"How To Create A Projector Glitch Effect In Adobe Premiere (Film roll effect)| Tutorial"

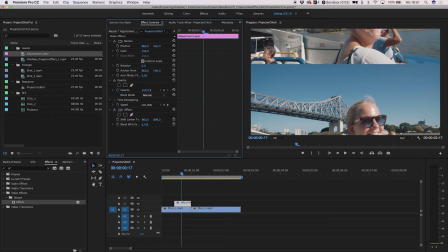In my mind, it sort of replicates when a projector is mid-frames and you see the bottom of the new frame while also seeing the top of the previous one.
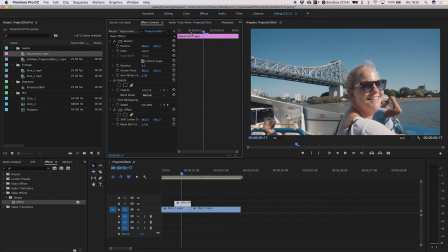Now, when we animate the center offset, we can create said effect. Go to the point in time where you want your effect to start and click the little stopwatch in front of the property.
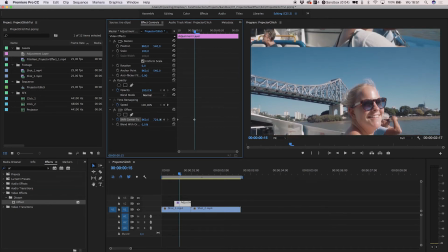Now, go to the end of the animation and shift the value over a bit. The nice thing about this effect is that it can be really rough. It doesn't have to line up properly because it's all part of the effect. Now we're gonna add the real asset we've just created.
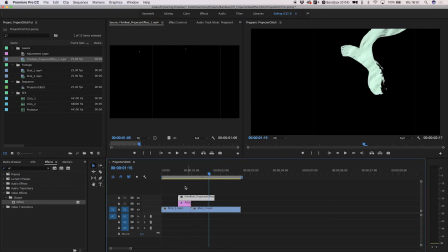I'll just pick the first part of it and drag it on top of the adjustment layer. Go into Effect Controls and twirl down Opacity.
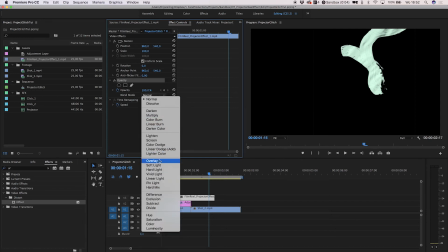This is where you can find the blending options. We'll select Screen, but you can experiment with different looks if you like.
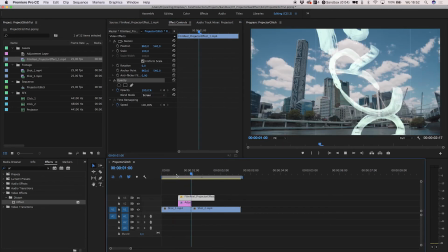If you want to, you can also change the position a bit to frame it in a way that best suits your shot.
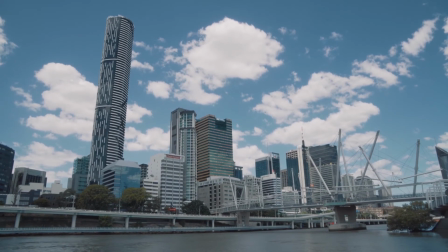And now it looks like this. The only thing missing is some sound effects.
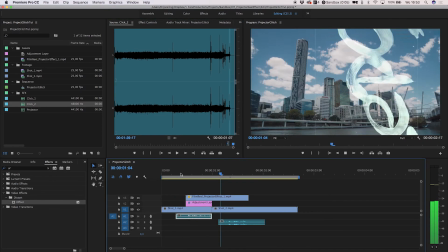I've got some sound effects linked in the description so you can download them and use them.
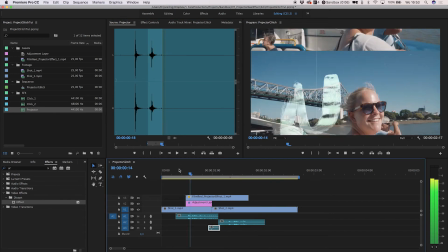And now we've got this. As you can see, it's not particularly hard to achieve the basics of this effect, and the more important part of this effect is actually the sound design. If you take a look at the first sequence once again, but this time without the sounds, you can really notice that it's actually all the sounds that make the effect work.
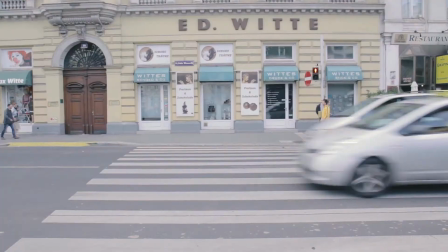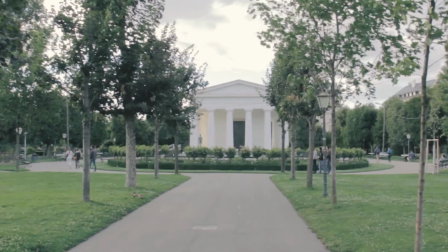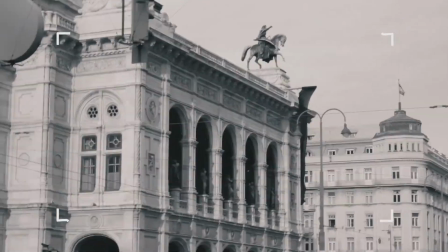So keep that in mind when you're designing your own projector effects, and spend some time on these sound effects.
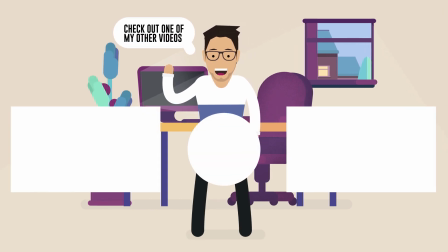Well guys, did you like this video? If you did, check out one of my other videos and consider subscribing, because there's more to come.